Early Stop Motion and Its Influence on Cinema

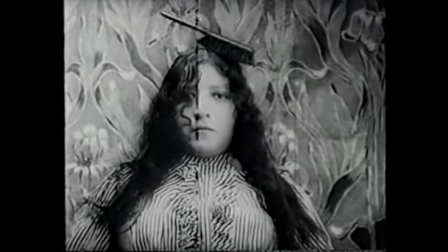[4:04]
More likely than not, filmmakers would use stop motion to get a sense of the supernatural or dreamlike state.
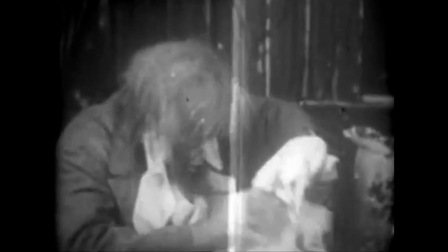[4:10]
And while some did have their own stories in these shorts, such as The Haunted Mansion,
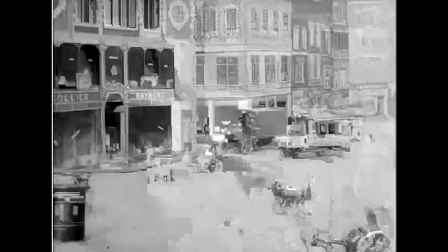[4:14]
many wished to show off the updated technique, such as Melbourne Cooper's Dreams of Toyland in 1908.
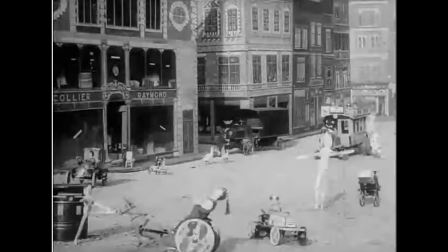[4:21]
The film itself is remarkably a surprising amount of attention to detail and a
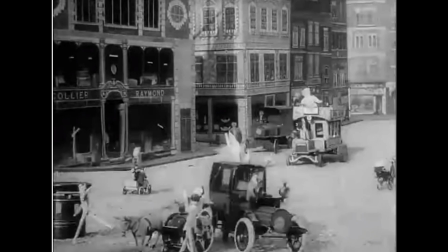[4:26]
long-form shot of nothing but stop-motion toys running around and just causing chaos.
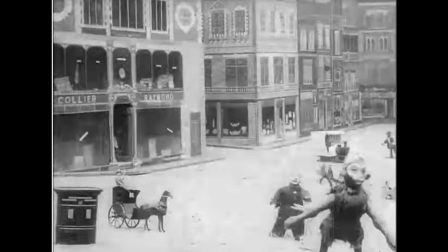[4:31]
It's clearly a tough and notable accomplishment for the time. However, there is very little story behind it.
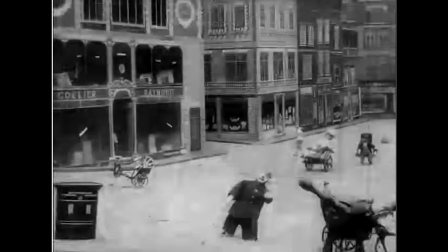[4:37]
Granted, this could also have been, you know, because the short itself was meant to be fun,
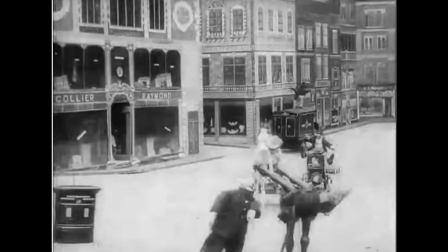[4:42]
as a child's mind creates absolute chaos, but would be an expanded concept in movies such as Toy Story.
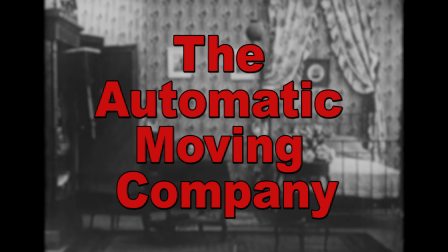[4:47]
However, that all kind of did change in 1912, where two filmmakers took the idea to a new extreme.
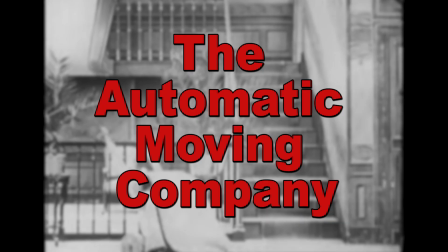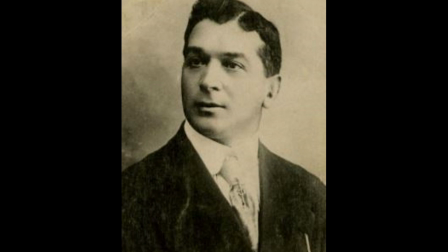[4:59]
In 1910 and 1912, animators Emile Cohl and Romeo Bossetti, created two different stop-motion shorts involving moving furniture with almost the exact same names.
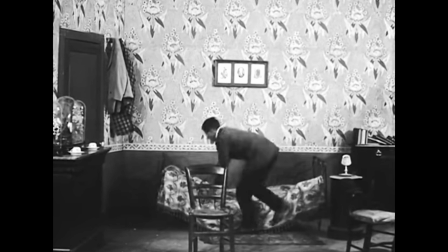[5:12]
Cohl produced the short Mobile Fidèle, or The Loyal Furniture.
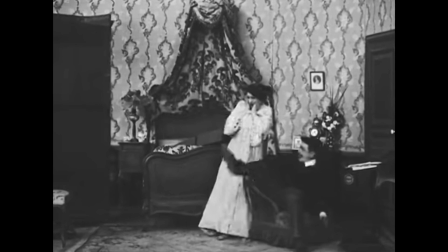[5:18]
In this short, a man lost his possessions to the bank, but they somehow come to life and move themselves back to his home.
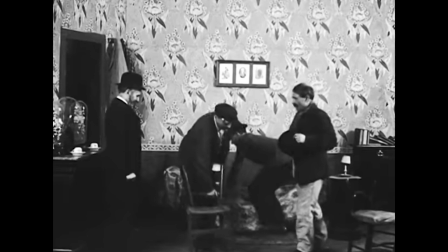[5:24]
Interestingly enough, this was also a massive collaboration with Bossetti, whom 2 years later would make The Automatic Moving Company,
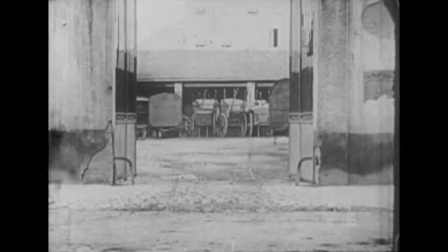[5:31]
a short about a moving company with no employees, just the furniture and equipment moving all on its own.
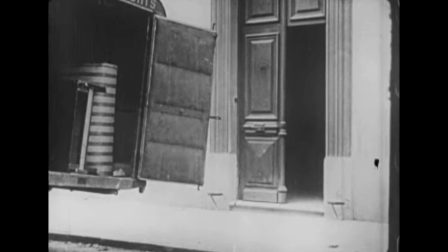[5:36]
Both of these shorts use stop-motion animation throughout 95% of their overall runtime, and unlike, say,
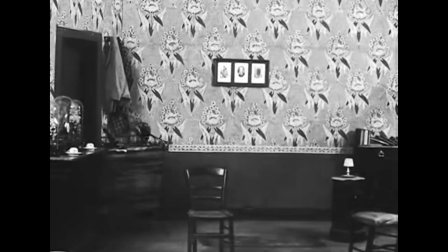[5:43]
The Haunted Mansion or Dreams of Toyland, both of these shorts' animations furthered the story, if not told their own story,
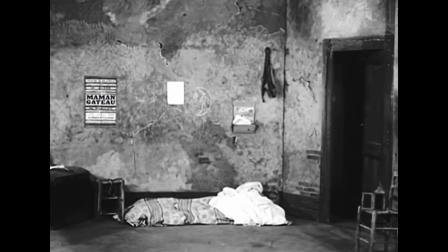[5:51]
with the art of stop and go. It wasn't just a gimmick for these two, it was actually an advancement of art in the media.
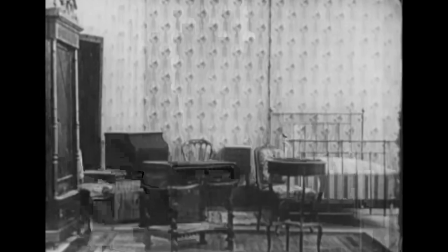[5:58]
They both had relatively smooth pieces of animation at the time, a testament to the improvement of the style over the past 10 years.
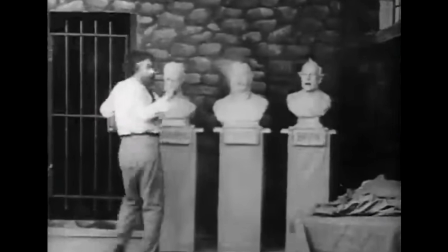[6:04]
And while Edwin Porter's A Sculptor's Nightmare, released in 1908, had used the same stop motion claymation for majority of the short,
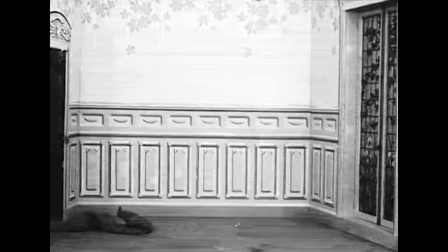[6:11]
and also furthered the storyline, it was not nearly as smooth or as well as paced as Cole's or Bassotti's.
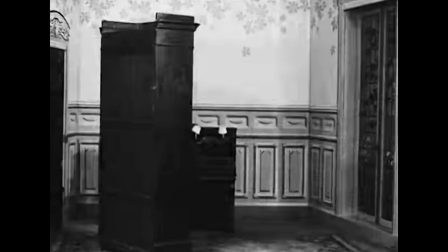[6:18]
However, the silent era of stop motion continued to move forward through the 1910s before coming to a near halting stop in
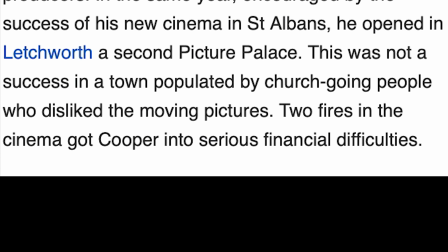[6:29]
1915. Due to the First World War and its financial issues involving two theater fires, Melville and Cooper was forced to stop making animation.
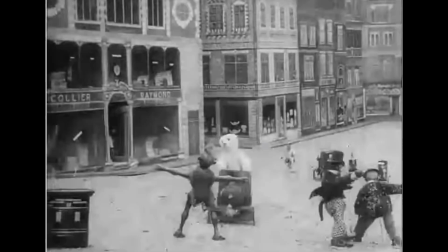[6:37]
His family went on to own an advertising firm for where he will work for the rest of his days, ultimately retiring in 1940, never producing animation again.
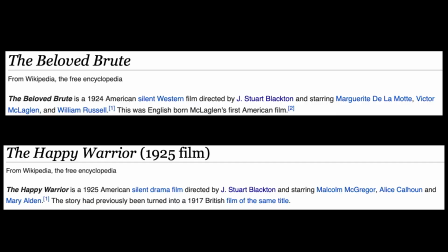[6:46]
Blackton moved into more dramatic pictures than stop motion around 1917, but he then ended up losing everything in the stock market crash of 1929.
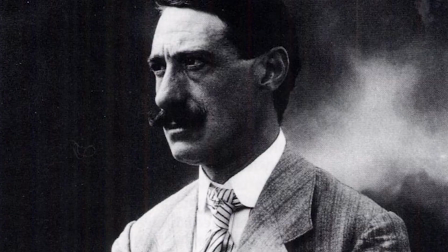[6:54]
Cohl retired around 1917 as well to fight in World War I and spend the rest of his life in retirement in Paris. Chamon would sadly pass in 1929, working mostly for special effects and then directing or experimentation.
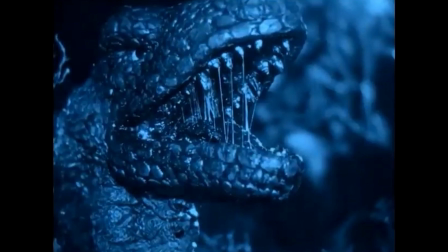[7:06]
Although the giants of the time moved on, newcomers came in to fill their spaces.
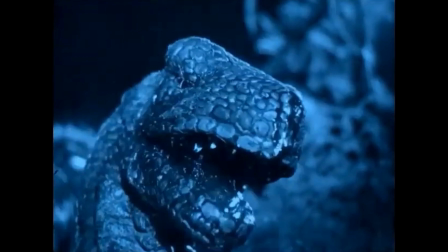[7:11]
Willis O'Brien would use stop motion for dinosaurs and make a science fiction jump to even greater heights.
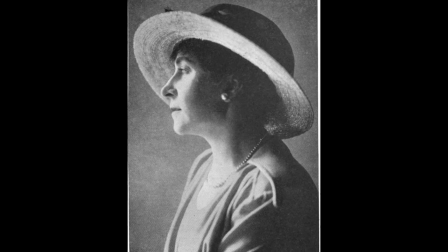[7:18]
Helena Smith Dayton was the first female animator who came to the field after World War I to adapt Romeo and Juliet for stop motion.
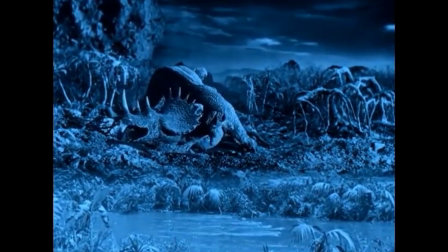[7:25]
O'Brien Dayton's advancements in claymation, smoothness, and artistic technique led to the survival of the art form.
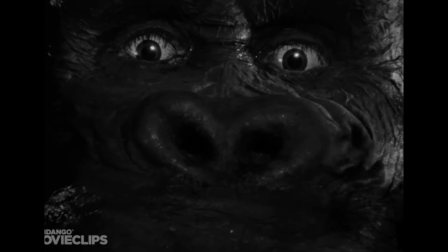[7:31]
And it can be argued that 1933's King Kong, the most famous of early stop motion,
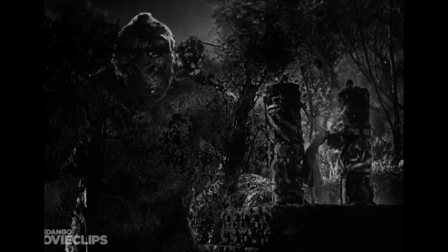[7:37]
was inspired by O'Brien's work on The Lost World in the use of claymation and animation.
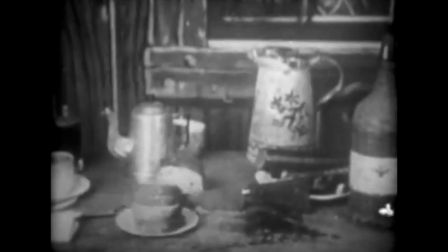[7:42]
While not necessarily creating anything groundbreaking, at least to our eyes, back in the early 1900s,
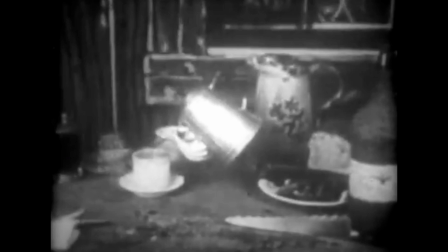[7:50]
these men and women went on ahead and furthered the field of animation and truly got a jumpstart on everything with the earliest known forms.
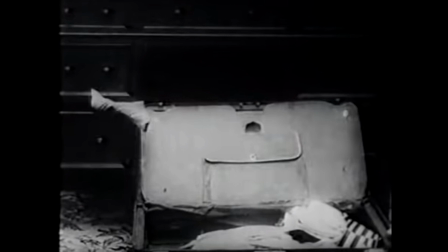[7:58]
If any chance, stop motion animation is your more traditional animation than you can really even think of.